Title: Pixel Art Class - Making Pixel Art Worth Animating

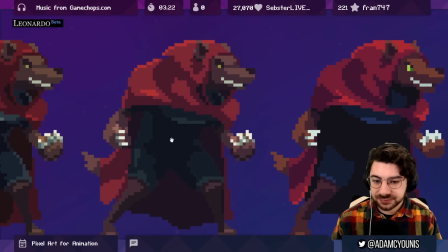so we flatten those out completely and that's the process right remove details that don't need to be there abstract details that um you know have some value but are less important and preserve the details that tell
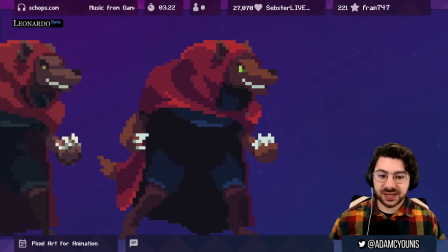the story and then finally i took this like one step further like if i really really
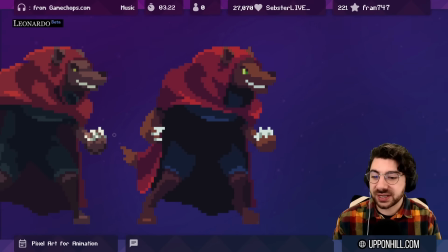had to what would i remove from this sprite again like do i really need to see the you know difference between the
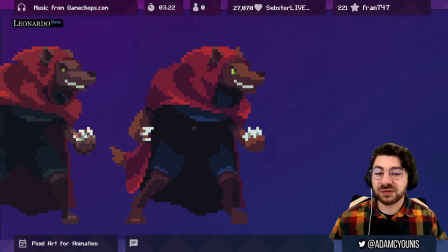cloak and the shirt in this frame you know there will be frames where the cloak is kind of like thrown back when he doesn't attack. So you will get to see the shape of the character.
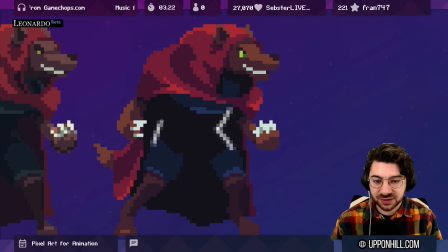But I can kind of get away with explaining the direction of these things just in the way that the leg is kind of like shaped.
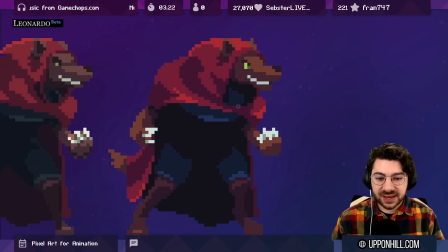Your eye can still figure out what's going on in the middle. And this is so much easier to animate than this, right?
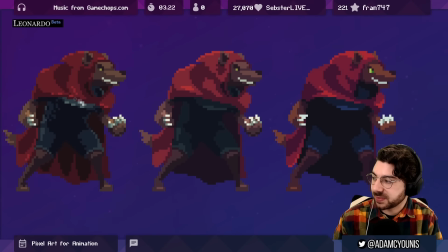Think about like how much extra line work there is in this space here that's just gone in this version.
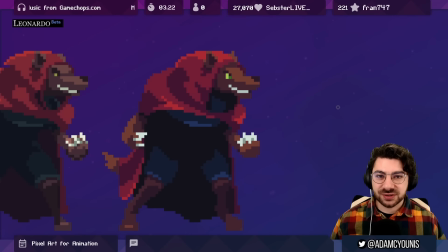the first video that I ever produced in this series, in pixel art class,
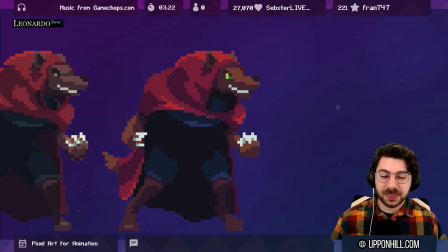the first thing I say in the first video is pixel art is art where each pixel is accounted for by choice. That's what this is, right? So good pixel art does that. So that's the process. Design your character in a way that's efficient, that's easy to animate.
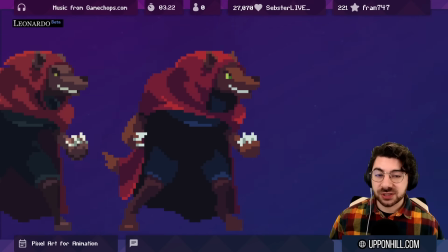Make sure that you prototype the animation as early as possible. Get something that's just moving on screen, that feels right first. then go through whatever process you're going to use, whether it's keyframe or straight ahead animation to get the character in there.
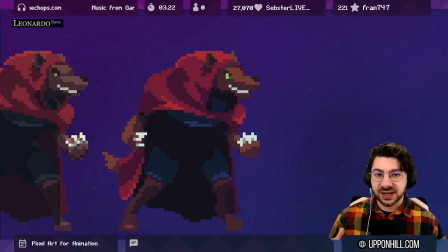And finally, as you're iterating, make sure that at every stage you're able to preview the animation, check it, does it look right? Don't make any steps that are dependent on things that you're still working on until you're done the things that you're working on. So don't do the cape until you've got a good sense of where the shoulders are, right?
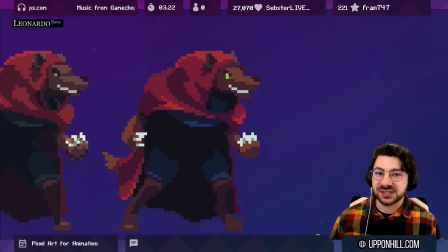Because if the shoulders have to move, the cape's position is now all wrong. And that's it. That's how I animate, that's how I prepare my sprites for animation, and I think that's a pretty good rundown of pretty much everything I have to say on animation methodology, at least at this high cursory level.
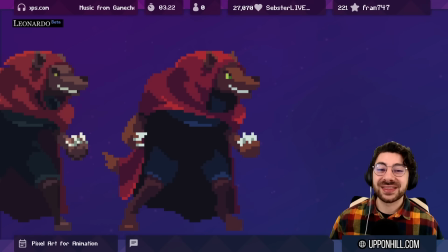So, I hope you got something out of this video. Thank you so much for watching, and I'll catch you in the next one.
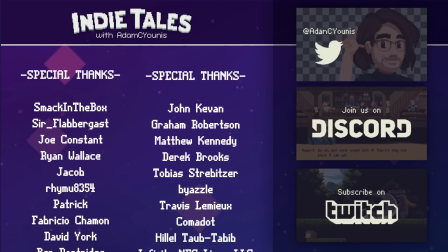Hey pal, thanks for watching, and thanks most especially to the patrons and Twitch subs who support this channel and my game dev project Insignia.
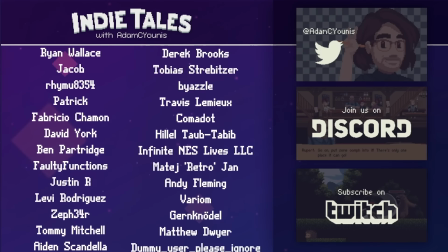To find out more, click the links in the description below.
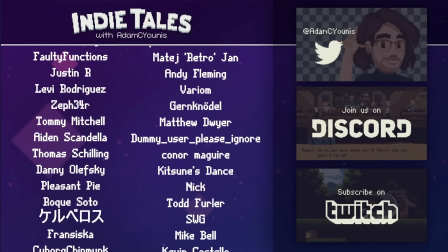And if you like this video, tell YouTube by clicking the like button and then YouTube will tell me and then I'll make more videos.
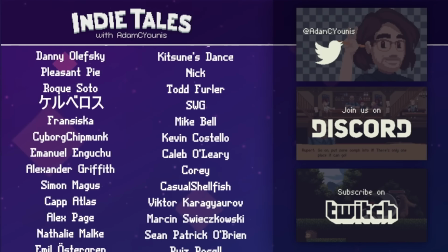That's nice. Thanks again and until next time.